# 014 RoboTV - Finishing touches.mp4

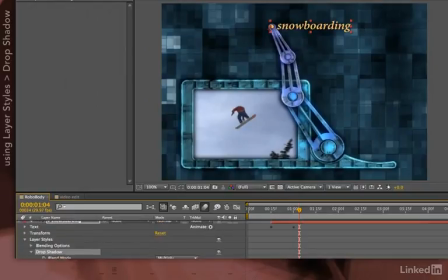I'll select my drop shadow layer style, copy, select my other text layers, and paste.
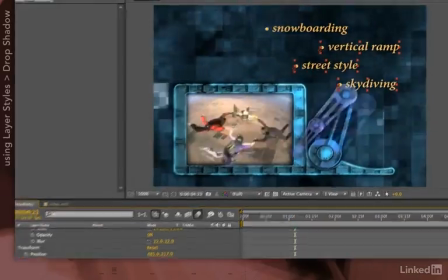And now they all have a nice drop shadow. That's helped the readability.
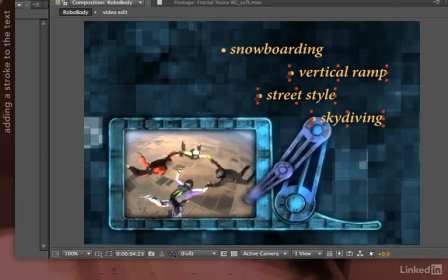The text now seems to float off the background, but I still think it could be more distinguished.
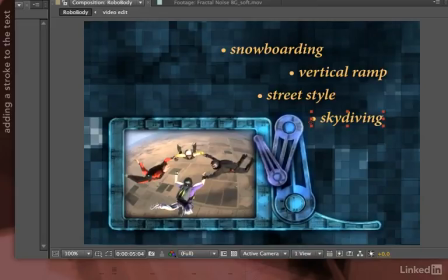So another thing I'm going to try out is actually to add a stroke to my text.
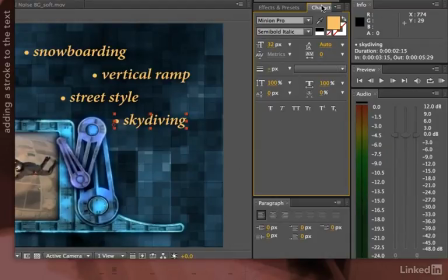I normally don't like big obvious strokes. They can tend to look a bit heavy-handed, to be honest. But a simple black stroke, 1 pixel, and fill over strokes, the strokes very thin just around the edges, can do a lot just to help give that little stroke to text make it look nice.
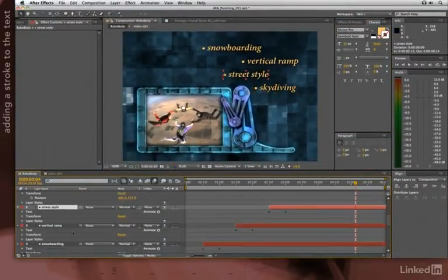So now that I have stroke that I like, I can go ahead and pick multiple layers and give them all the same treatment. Black stroke, 1 point, fill over stroke, and now my type's a lot more readable. And now I'm pretty much done. The only thing left is a little bit of bookkeeping just before I hand this off to another animator.
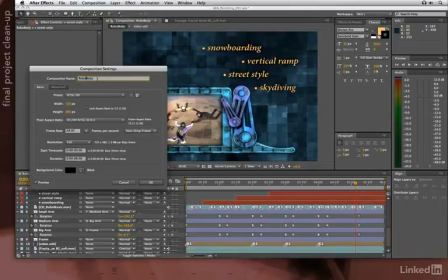I'm going to change the composition settings name to something that makes a little bit better sense, like RoboTV Composite.
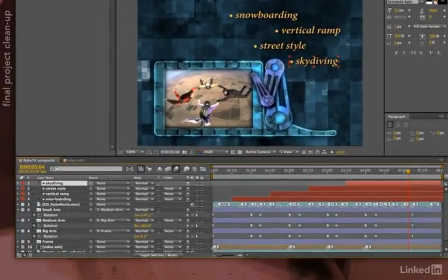And the last thing I'm going to do is select all my text and also parent that to the robot arm frame. The reason I'm doing that is now the text and the arm positions are very intertwined.
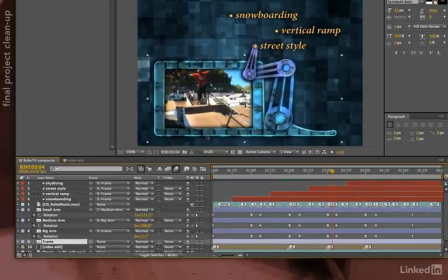If someone wanted to pick up and move this frame later on, you'd want the text to move along with it, otherwise things might become misaligned. And speaking of misaligned, my video is not moving with the frame. Well, that's easy to fix. I'm going to parent that to my frame as well. And now it can all be picked up and moved as a group.
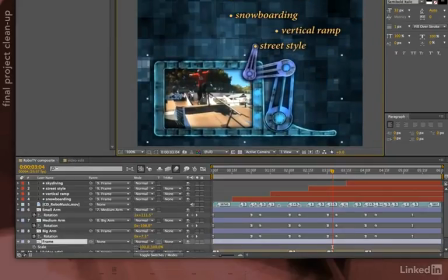This is particularly handy if someone changes the video format, the client comes along and says scale it down a little bit smaller, scale it up larger, etc. Grouping it all together gives an animator just one object to have to manage to rearrange the layout in the whole frame.
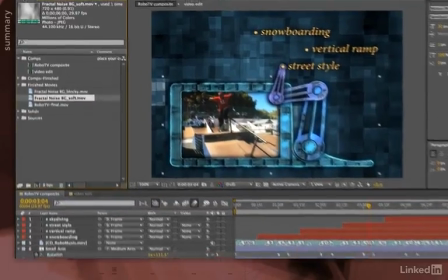And there you go, that's one set of adjustments to make this video look better. If you're curious to see what I did on another occasion, you can go to Comps Finished,
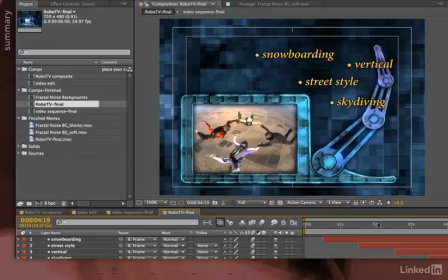and here's a different video sequence and a different RoboTV that I created when I was in a different mood. I used some different text,
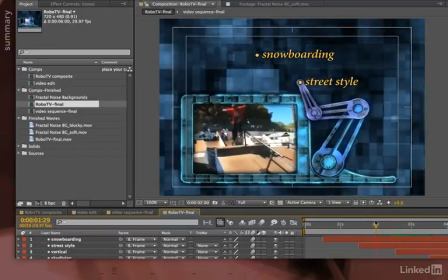I spaced the text out more, I had some different arm movements that had a little bit more character to them, I had a much more extreme scale going on.
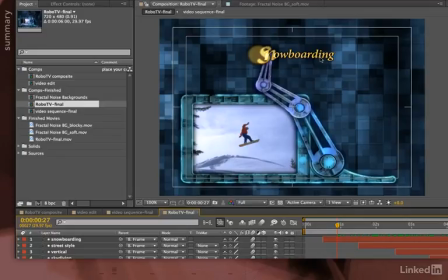Again, there's no one right solution. However, there are some principles about interest, readability, and elegance that do apply almost no matter what you're trying to do.